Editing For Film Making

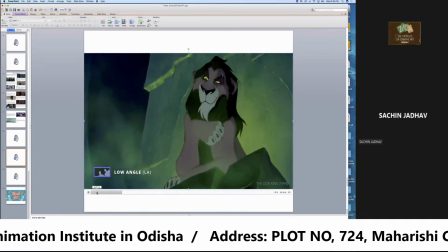[31:50]
Consider this low angle shot of Scar. Everything about this shot spells villainy. The color, the smoke, the darkness, the expression. But it is the low angle that brings it all together.
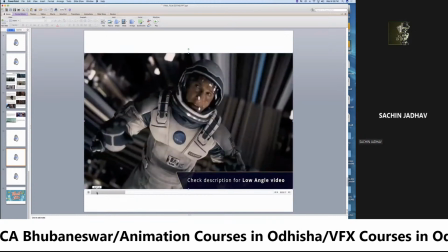[32:03]
For more on the low angle shot, check the description for our video where we break down how to use a low angle in more detail.
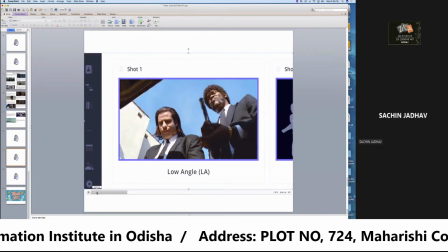[32:12]
Up next, a complementary angle often paired with the low angle, the high angle shot.
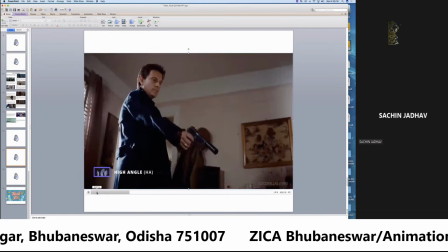[32:23]
While low angle shots can pump a character up, high angle shots can beat them down.
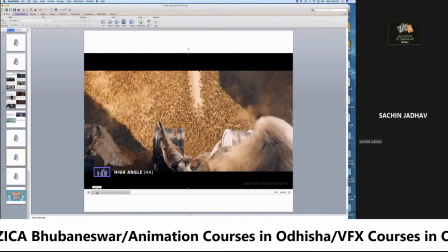[32:28] You arise from the ashes.
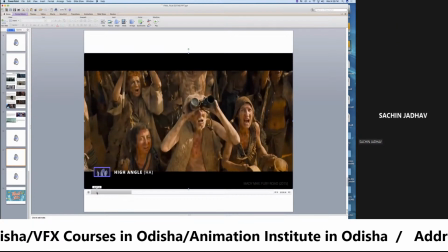[32:31]
High and low angle shots are often paired in the same scene to heighten the imbalance of power between subjects.
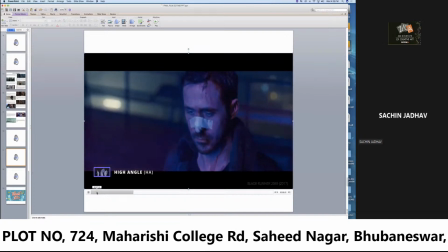[32:40]
High angles are typically used to diminish a character, making them appear weak or vulnerable.
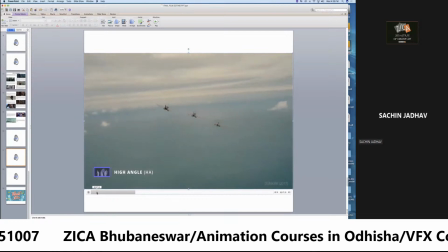[32:48]
An extreme variation of the high angle is the aerial shot, typically used to establish environments,
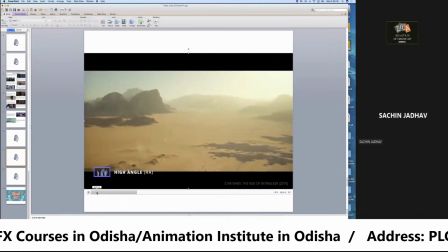[32:55]
cities, landscapes, or to present characters moving through a larger world.
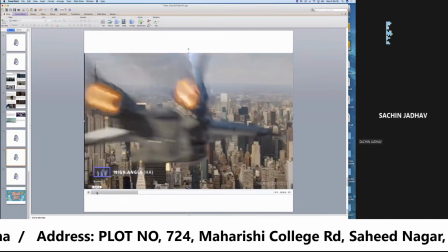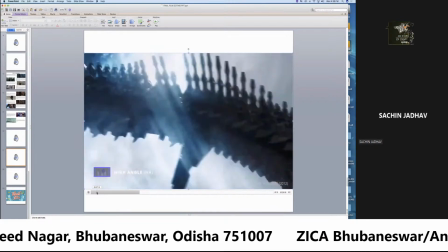[33:06] What, you saw her drive through?
For a rather extreme example of a high angle shot, we look to the Avengers.
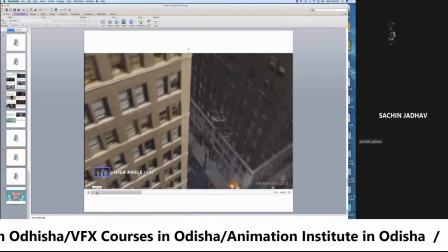[33:15]
A powerful hero needs a powerful villain. And what better way to challenge our muscle-bound protagonists than a threat that dwarfs them?
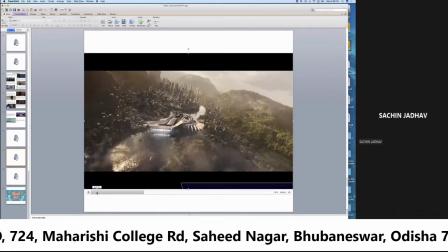[33:26]
In the description, you'll find a link to our high-angle video essay where we break down how to use
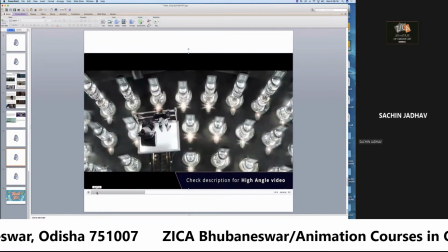[33:32]
this towering shot to convey narrative or character details and elicit a viewer's emotional response.
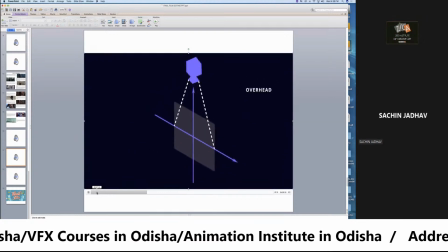[33:40]
When high angles approach 90 degrees above the subject, they become the overhead shot.
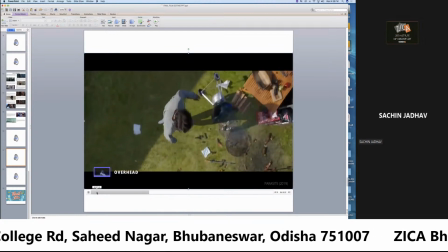[33:50]
An overhead shot, also known as a bird's eye view or God's eye view, finds the camera directly above the subject, shooting straight down.
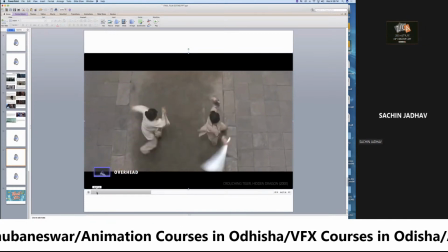[34:00]
Overhead shots are great for showcasing complex movements,
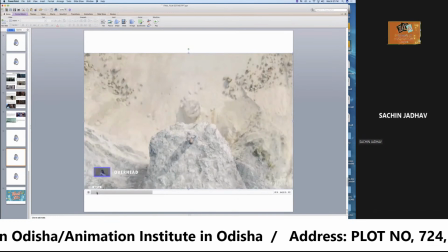[34:04]
and they could suggest a connection to the divine, or to capture the horrific details of a crime scene.
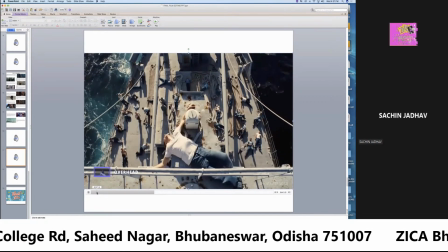[34:15]
Consider this moment from The Master.
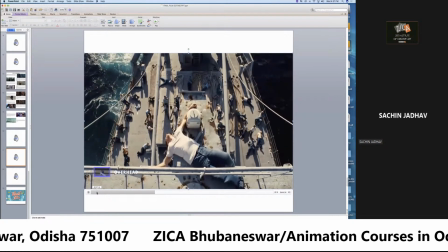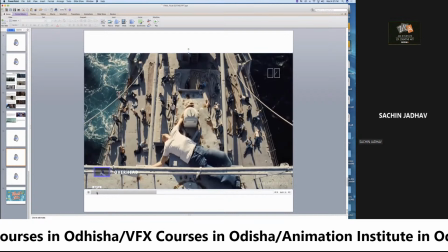[34:24]
Freddy lays above his fellow sailors, most likely drunk and unconscious, but the shot is presented without context.
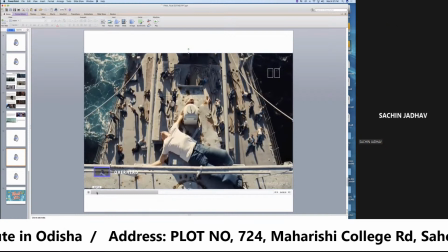[34:30]
All we see is a character who is disconnected. More ways than one.
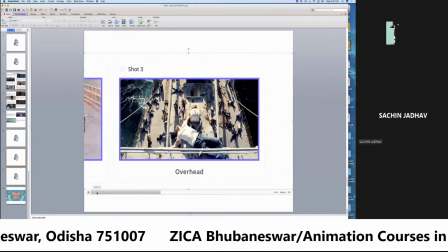[34:41]
Now, an angle that puts us off balance. The Dutch angle.
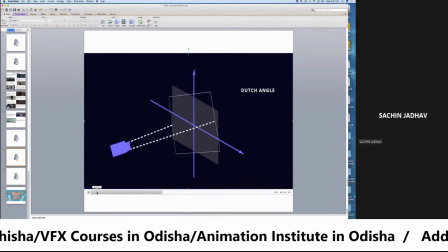[34:47]
The Dutch angle shot skews the horizontal axis of the frame for an off-kilter image that produces a variety of effects.
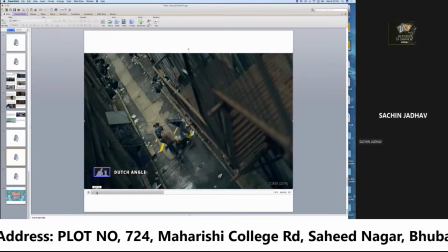[34:56]
Dutch angle can create a sense of unease, mania.
Fact, Jim, fact.
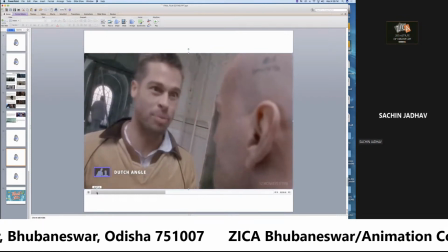[35:01] If you don't buy things, toilet paper, new cars, computerized blenders, electrically operated sexual devices, zero systems with brain Terror or bewilderment.
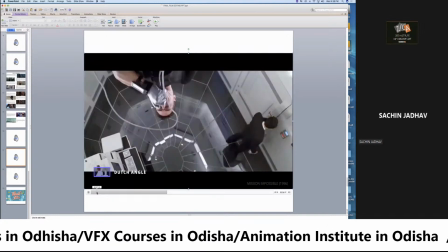[35:09] You're worried about me. Why?
A Dutch angle can also be used to magnify tension.
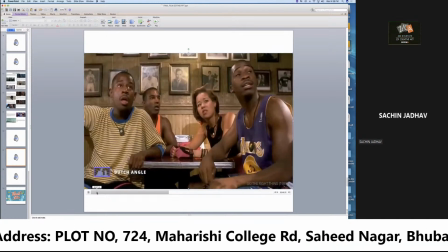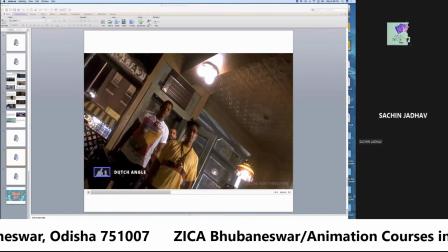[35:25]
Do the right thing. Director Spike Lee uses Dutch angles to intensify the vitriol between embittered characters.
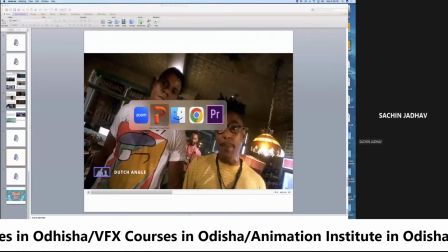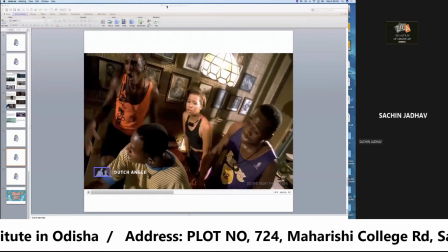[35:39]
As the racial tensions rise to a boiling point, so does the angle of the tilt.
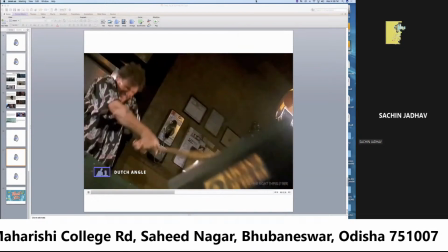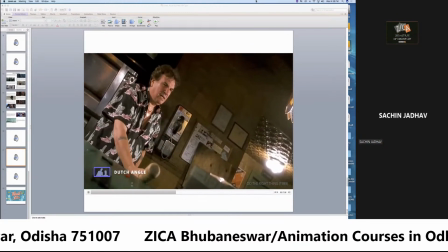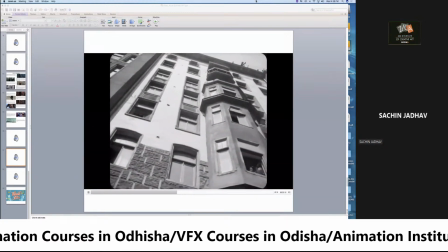[35:55]
But there are nuances to properly set up a Dutch angle for maximum impact.
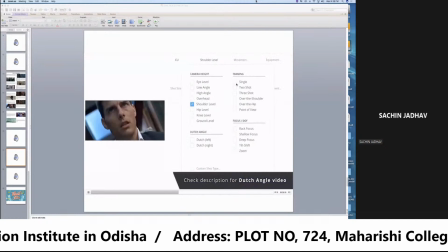[36:00]
Take the description to our video essay where we break down Brian De Palma's Dutch angle from this scene in Mission Impossible.
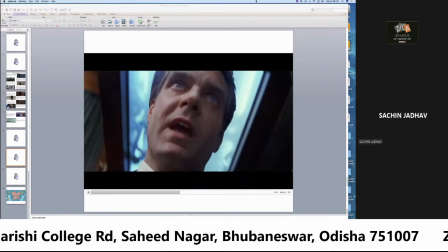[36:07] You want to shake hands with the devil? That's fine with me. I just want to make sure that you do it in hell.
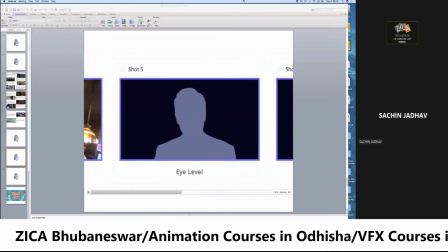[36:16]
Moving on. The eye level shot.
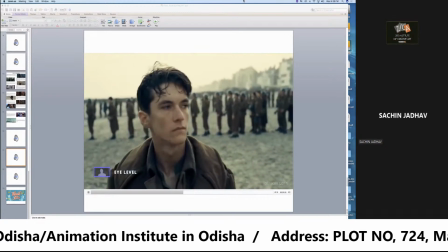[36:23]
Shooting an eye level is perhaps the most commonly used camera height.
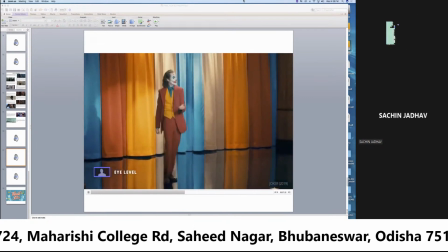[36:30]
For the audience, it is the most natural height to regard a character.
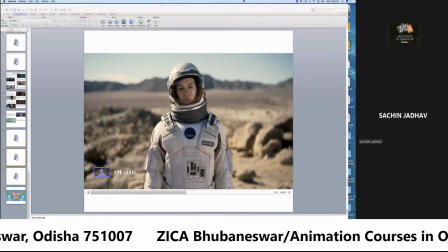[36:34]
An eye level shot doesn't impose judgment on a character in the way a high or low angle shot does.
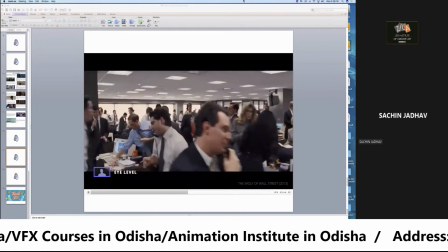[36:42]
But that doesn't mean it can't be engaging or dynamic.
An IPO is an initial public offering.
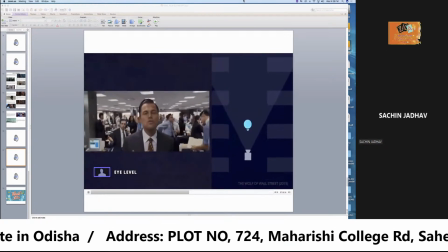[36:48] It's the first time a stock is offered for sale to the general population.
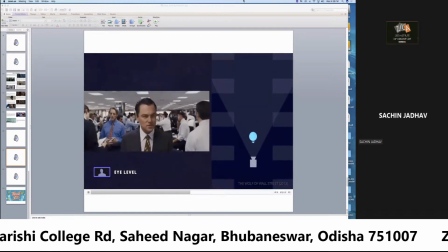[36:52]
In The Wolf of Wall Street, Jordan Belfort delivers this monologue straight into the camera at eye level.
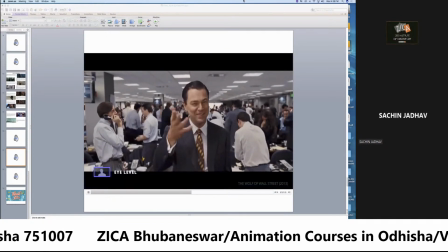[36:59] Look, I know you're not following what I'm saying anyway, right? That's okay.
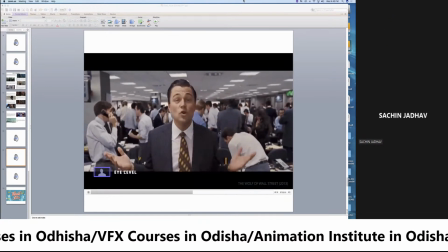[37:03] That doesn't matter. The real question is this: was all this legal? Absolutely not.
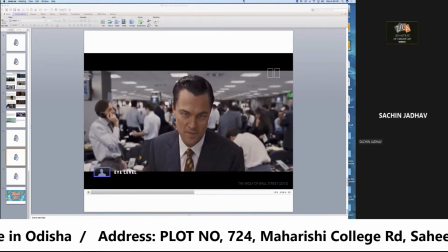[37:10]
The eye level shot, along with breaking the fourth wall, creates an instant connection to Jordan and his scheme.
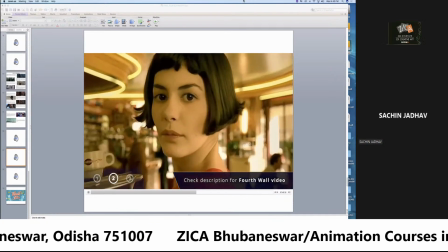[37:18]
Oh, For more on the fourth wall, check the description for a video essay on how it can be used to create an instant rapport with your characters.
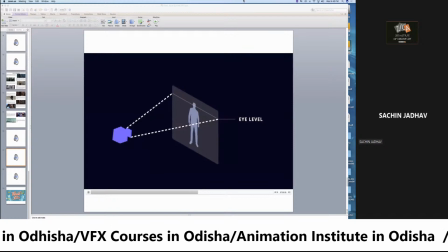[37:27]
Now, if we drop just a little below the eyes, we land at our next camera height.
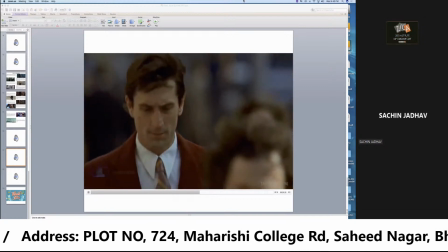[37:33]
The shoulder level shot. If eye level is the most common and neutral shot height, then shoulder level is the runner-up.
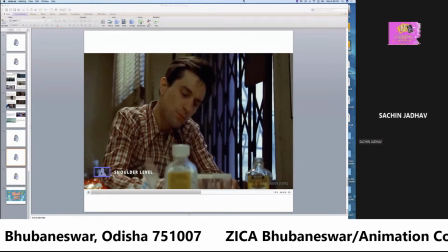[37:41]
The lower position gives the illusion of a slightly low-angle shot without its heavier connotations.
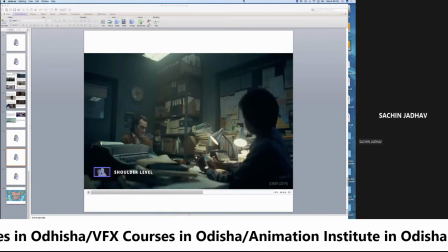[37:49]
Shoulder level shots are often used during conversations and frequently become an over-the-shoulder shot, or OTS.
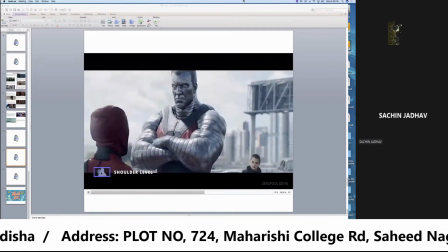[37:57]
They can also emphasize a height difference, which translates visually to a power difference.
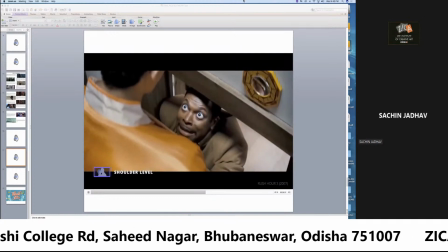[38:02] Oh, damn.
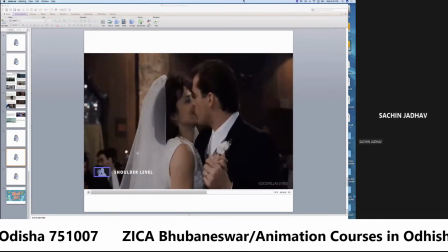[38:06]
In a romantic situation, the barely upturned eye line can enhance an affectionate glance.
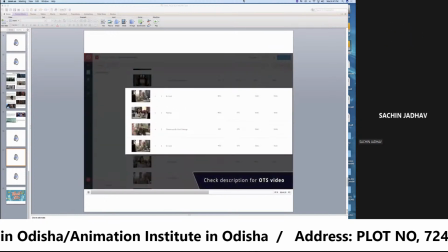[38:14]
In our OTS video, we break down this scene from Westworld.
In the beginning, I imagined things would be perfectly balanced.
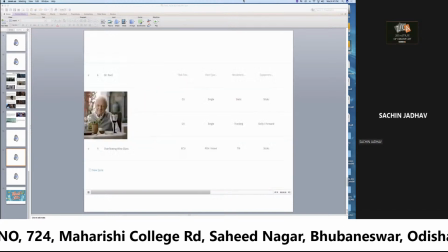[38:22]
To illustrate how camera placement can connect or disconnect your characters.
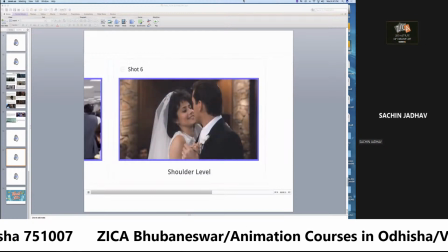[38:30]
On to our next camera angle. The hip level shot.
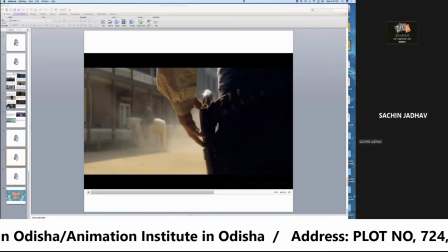[38:37]
The hip level shot can be found in every genre, but it makes its home in the Western, often in conjunction with a cowboy shot,
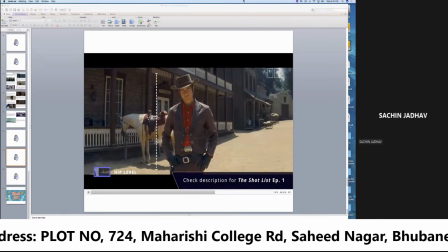[38:45]
which we covered in episode 1, Shot Size.
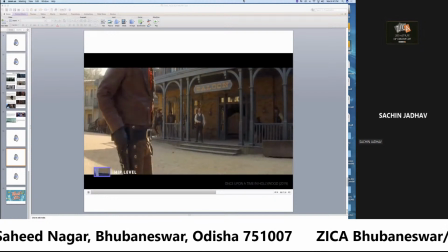[38:48]
The principal reason for this is because gun holsters rest at hip height.
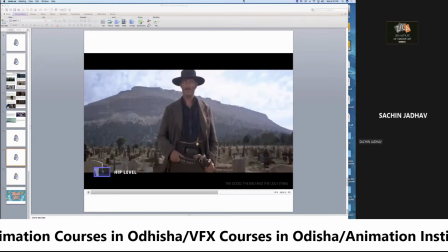[38:57]
Let's look at Sergio Leone's The Good, the Bad, and the Ugly.
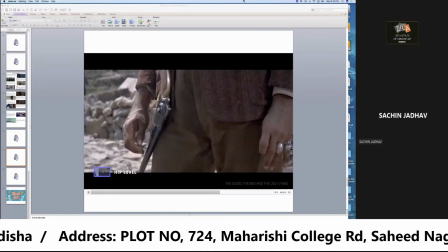[39:05]
Leone jumps between various hip-level holster shots and eye-level extreme close-ups
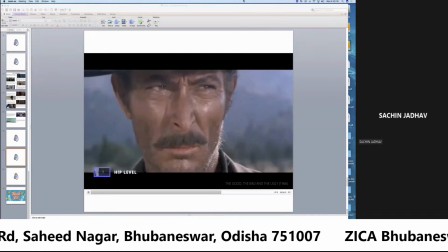[39:11]
to create an iconic sequence that is as exciting as it is tense.
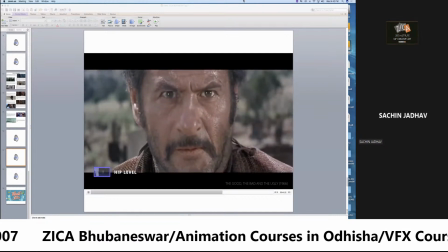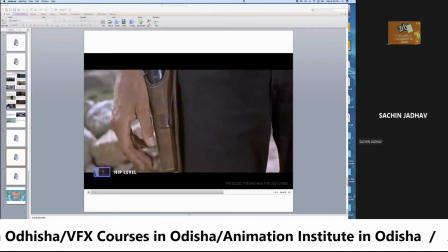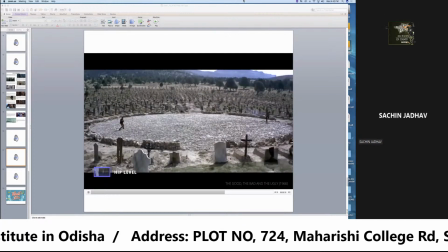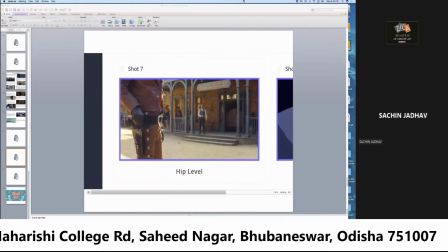[39:32]
Just below the hips is our next camera height, the knee level shot.
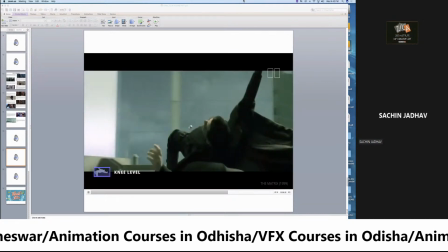[39:41]
The knee level shot, of course, sees the camera placed at a subject's knee height.
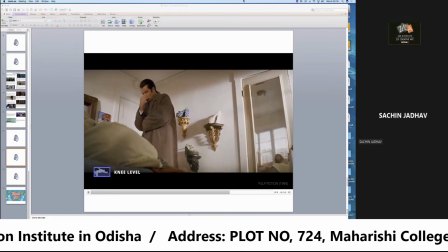[39:49]
Knee-high shots often find themselves doubling as low angles. but this one is a madman.
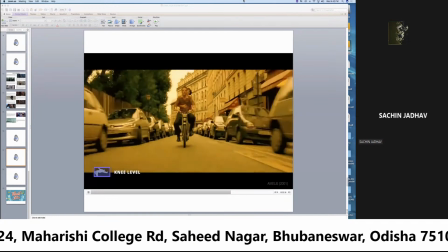[39:54]
A knee level shot can be a great way to track through an environment following a character.
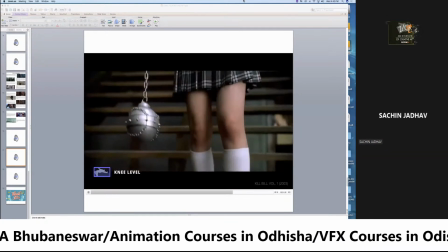[40:03]
And can be a good way to showcase character details that might be missed in a wider shot.